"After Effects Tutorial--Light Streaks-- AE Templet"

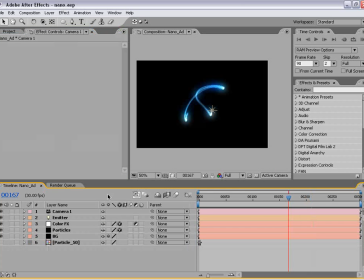Okay, so what I'm going to do is start animating this 3D camera. So I'm going to hit P to bring up the position, hold down shift, hit A to bring up the anchor point or the position of interest. And then I'm going to use these tools up here, the orbit, track, and Z track tool to kind of set up my camera and animation.
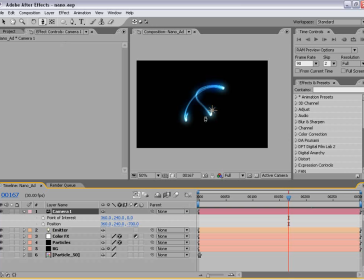So first thing I'm going to do is I want to truck in, I want to dolly in and move forward at my 3D layer here. So that looks pretty good. And of course since this is a 3D particle generator,
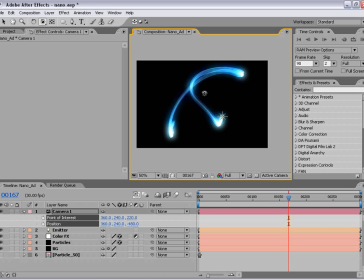all of this that we're seeing right now is all 3D so I can orbit around it and all that stuff.
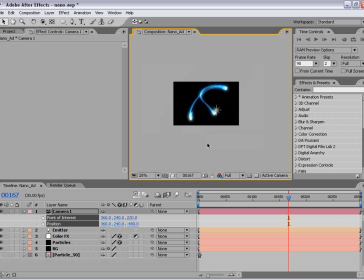However, we're in sort of a dilemma right now. We need to set the camera's point of interest at this light.
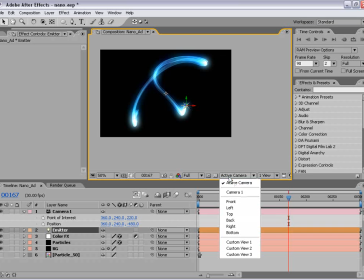So the good thing is the light is our reference point. So let's change our active camera to our top view and let's select the camera and let's
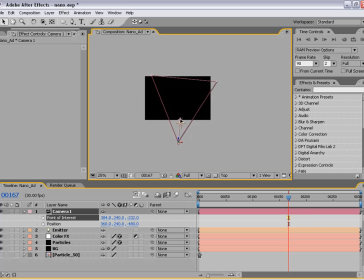bring our anchor point or position of interest closer closer to where our light is.
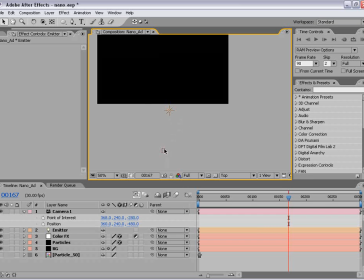And as you can see the light is pretty close to it. So that should work and I'm going to go back to my active camera.
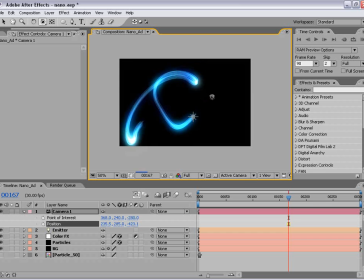And I'm going to select the orbit tool and like I said we can see that this is actually taking up 3D space.
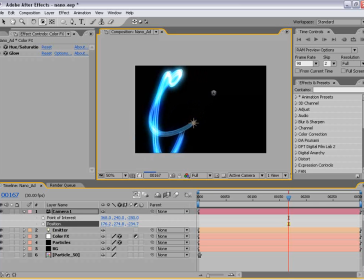Ok we can actually animate this but as you can see it's kind of taking a lot of rendering power to get this to render.
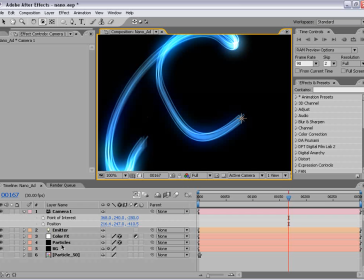It's got the glow and the particles being generated so we're going to try to speed that up with a great, great little tool inside the particular settings.
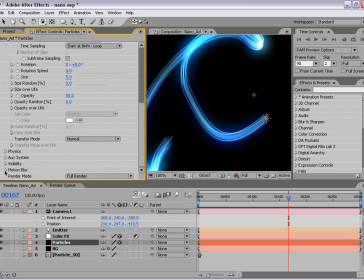If we scroll all the way down, we have this thing called motion preview. And what this does is it creates this,
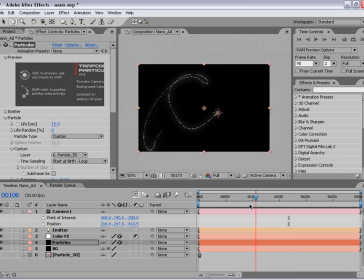basically this little line that renders extremely fast and will allow us to see what we're doing.
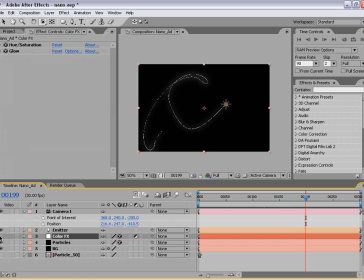However, let's shut off the color effects layer for right now while we animate this. So from the beginning here I'm going to set this stopwatch for the point of interest and the position. And I'm just going to move forward and I'm just going to orbit around this a little bit and then take the
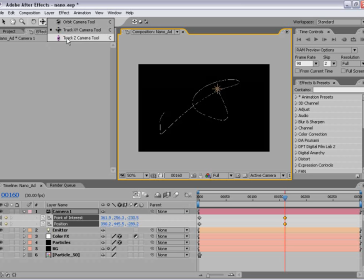track tool and bring it back into position and maybe the track Z and just zoom in a little bit just to kind of to give it some depth. And then I'm going to go to the end of the comp here and orbit back around some more.
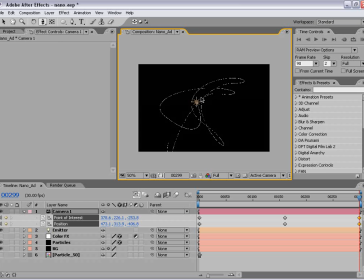And maybe we'll track, zoom out a little bit. So these three tools, there's nothing special to what I'm doing. I'm just trying to give it some random movement as it's animating just to show that it's actually in 3D space.
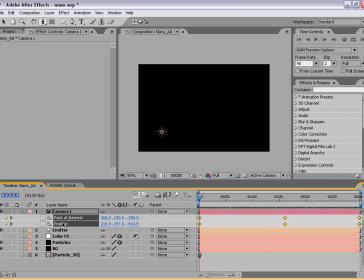So I'm going to select these two things, hold down shift and hit F9 to give it easy ease curves. And then I'm going to select these two keyframes in the middle and right click and choose Rove Across Time.
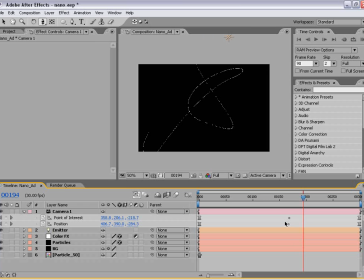And what that's going to do is basically position them in the center of the animation so that it's smooth when it gets to them and doesn't slow down. Sometimes if you have Bezier curves, it can slow down as it goes into the turn and then speed up as it goes out to it.
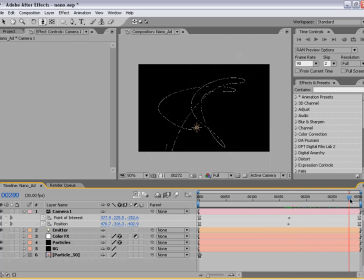So They automatically position themselves to not annoy you, which is always a good thing. Now some of you out there might be able to set up the animation for the camera without having to use this motion preview in the particles.
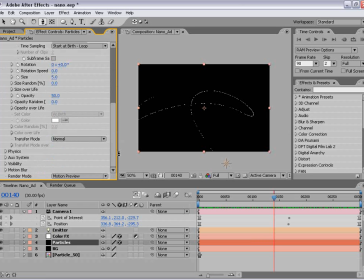However, you must be on some high tech system like a dual Pentium, you know, Pentium 2 system or something like that and frankly we just don't have that kind of technology here. So I'm sorry we have to use the motion preview, but I recommend it. So now when we switch back to the full render, and we turn our color effects back on,
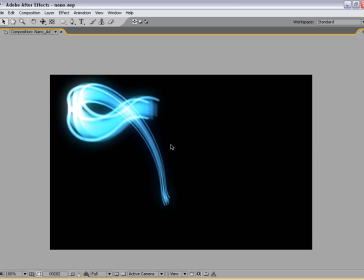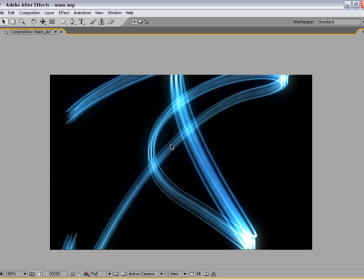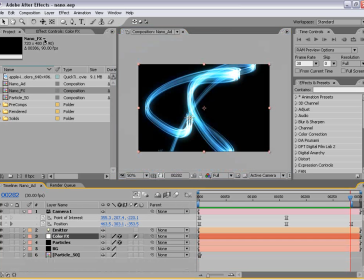okay. By the way, I actually made a slight adjustment to the glow, brought it down to about 0.7,
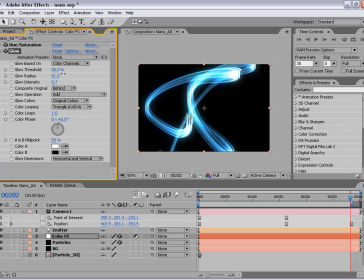and it was just a little too intense.